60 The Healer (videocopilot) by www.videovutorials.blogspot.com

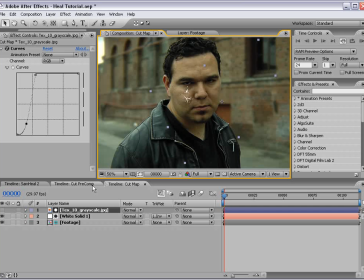[8:18]
Now this is kind of important for later on, but I just want to kind of get it out of the way for now.
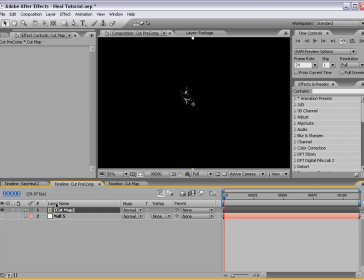[8:24]
What I'll also do is make another copy of the footage and put it inside of this cut precomp, and that way we also have a reference.
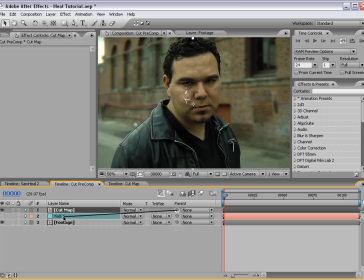[8:33]
Then I'll take the cut map, parent it to the null object, and then right click on the footage and make sure it's set to guide layer.
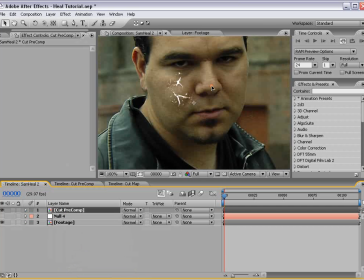[8:41]
That way in this comp we won't see any of the footage, it'll just be our cut map. So confusing maybe a little bit, don't worry about it. You'll run into a problem and you'll know why this is the way to go. So now I'm going to come over to our effects and presets.
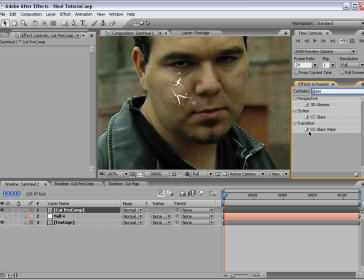[8:57]
We're going to type in glass, and we're going to take the CC glass effect and apply it to our footage.
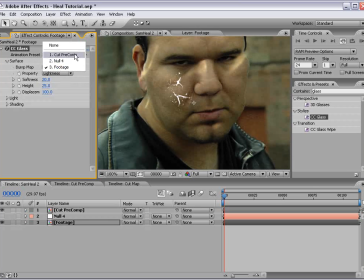[9:06]
Go to the surface, select our cut precomp as sort of the displacement map. I'm going to shut the cut map off, and then we're going to play with the settings here. First, I'm going to change the softness to 0. Change the property to alpha.
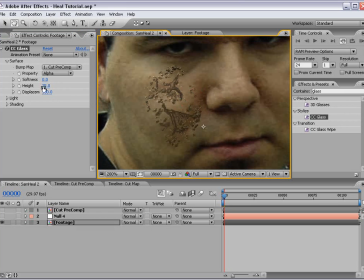[9:24]
And so now we can sort of see what's going on. I'm going to set the height to 2 and the displacement to maybe 50.
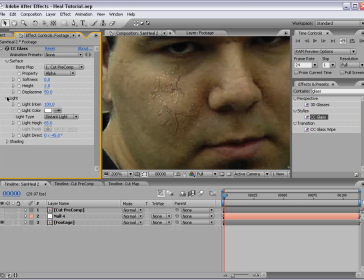[9:32]
So now I'll come down to the light options, and I want to set the height to about 25,
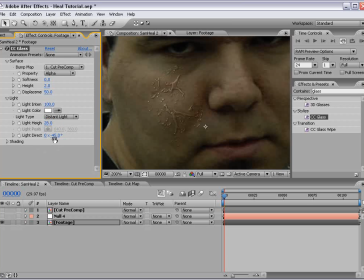[9:40]
maybe a little higher than that, 28, and the light direction to about negative 180.
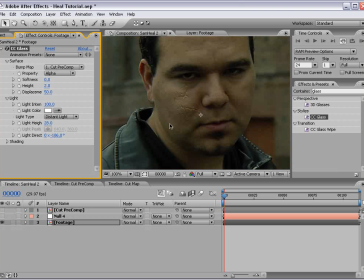[9:47]
So now we've created sort of a light that's kind of coming up from above, which kind of matches the scene a bit.
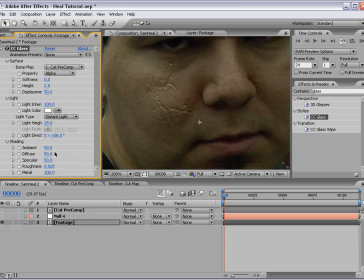[9:55]
Now I'm going to go into the shading, increase the ambient light a bit,
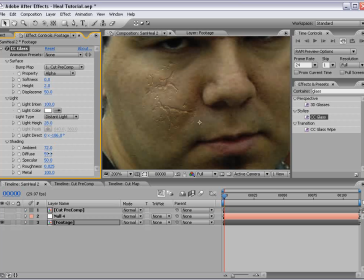[10:01]
and the diffuse light just a little bit also, or the diffuse material. Now, this looks pretty good, but I may want to increase the roughness so that we see a little bit more of the brighter area,
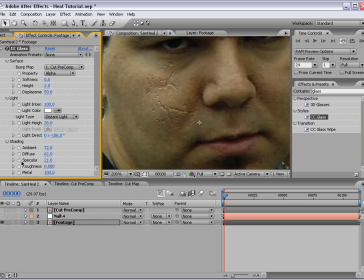[10:13]
and then bring the specular down so that it's just not as intense. And then we can soften this about 0.15.
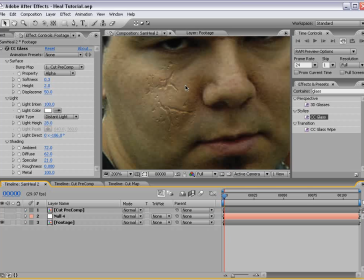[10:25]
0.25. So we'll come back to these settings in a little bit, but basically we're creating sort of the embedded look of the cuts that are going to be on his face.
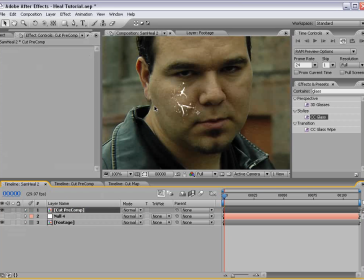[10:34]
Now, we have a pre-comp right here. I'm going to choose Effect, Generate, Fill, and that's going to fill it with red, and we'll make a dark red color, and change the transfer mode to Classic Color Burn.
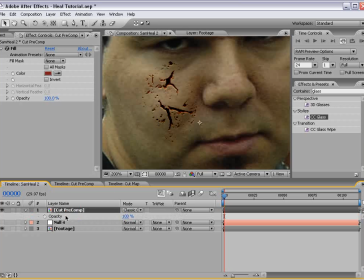[10:48]
And so that kind of gives it a darker look. And we'll bring the opacity down, just hit T, and we'll bring it down to about 40.
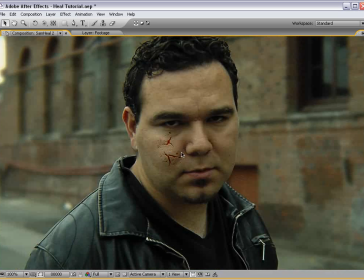[10:56]
And that kind of gives us our blood cut.
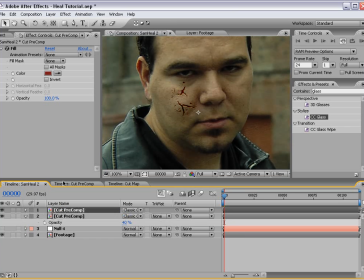[10:59]
Then I'll duplicate our layer again, and I'll choose Effect, Blur, Fast Blur.
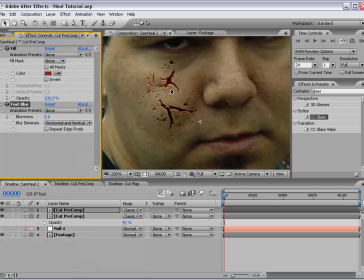[11:06]
So this is going to kind of make sort of a sore area around our cut. So if we increase the blur, you see we sort of create kind of like a painful looking skin.
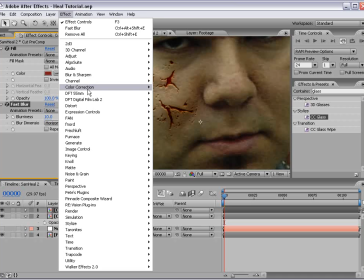[11:18]
And then we choose Effect, Curves.
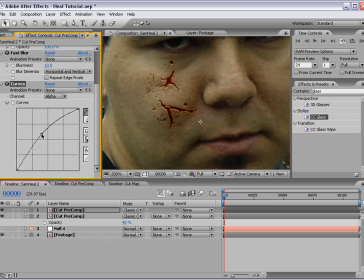[11:20]
And then if we go to the alpha channel, we can boost it to where that looks a little bit more intense on those bloody cuts. So at this point, we can start playing with the softness of, you know, the effect.
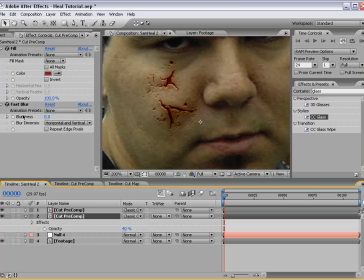[11:34]
We can choose blur, fast blur on the initial cut, and just set it to maybe about 1, and that'll just soften it a bit.
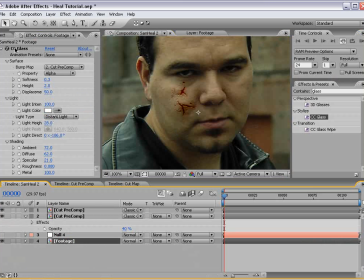[11:42]
And then also we can go into the footage glass effect and play with the height.
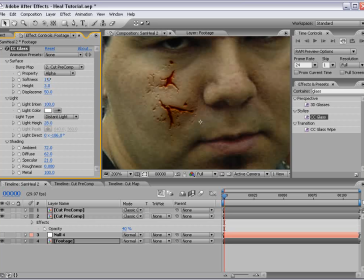[11:48]
You know, if we want to make it seem like it's more of a deeper cut, you can, you know,
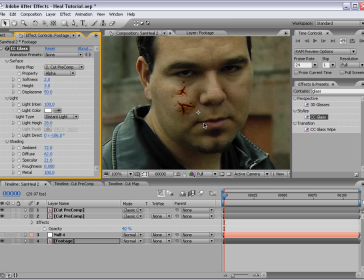[11:54]
soften the material and, you know, play with the height, you know, if it's like a bullet
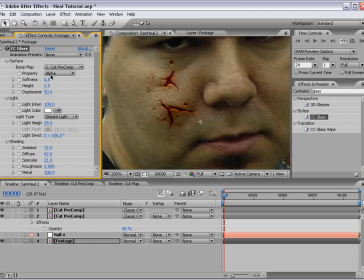[12:00]
or something along those lines. So these are the settings that you want to play with in order to make it look more realistic.
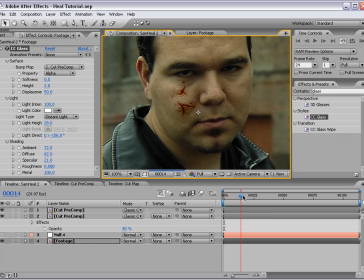[12:08]
But for now, that looks pretty close, and our tracking data should be analyzing this, and it is.
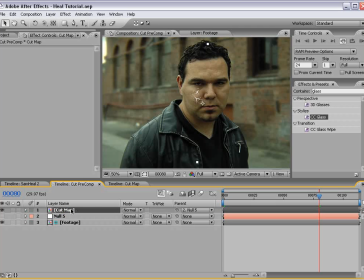[12:16]
And that's because inside of our cut pre-comp, we have our cut map attached to the null object with the parent function.
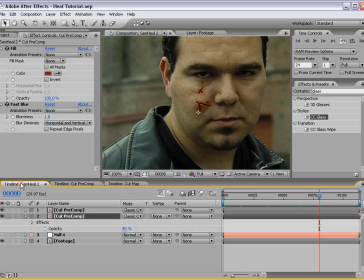[12:24]
So that's that.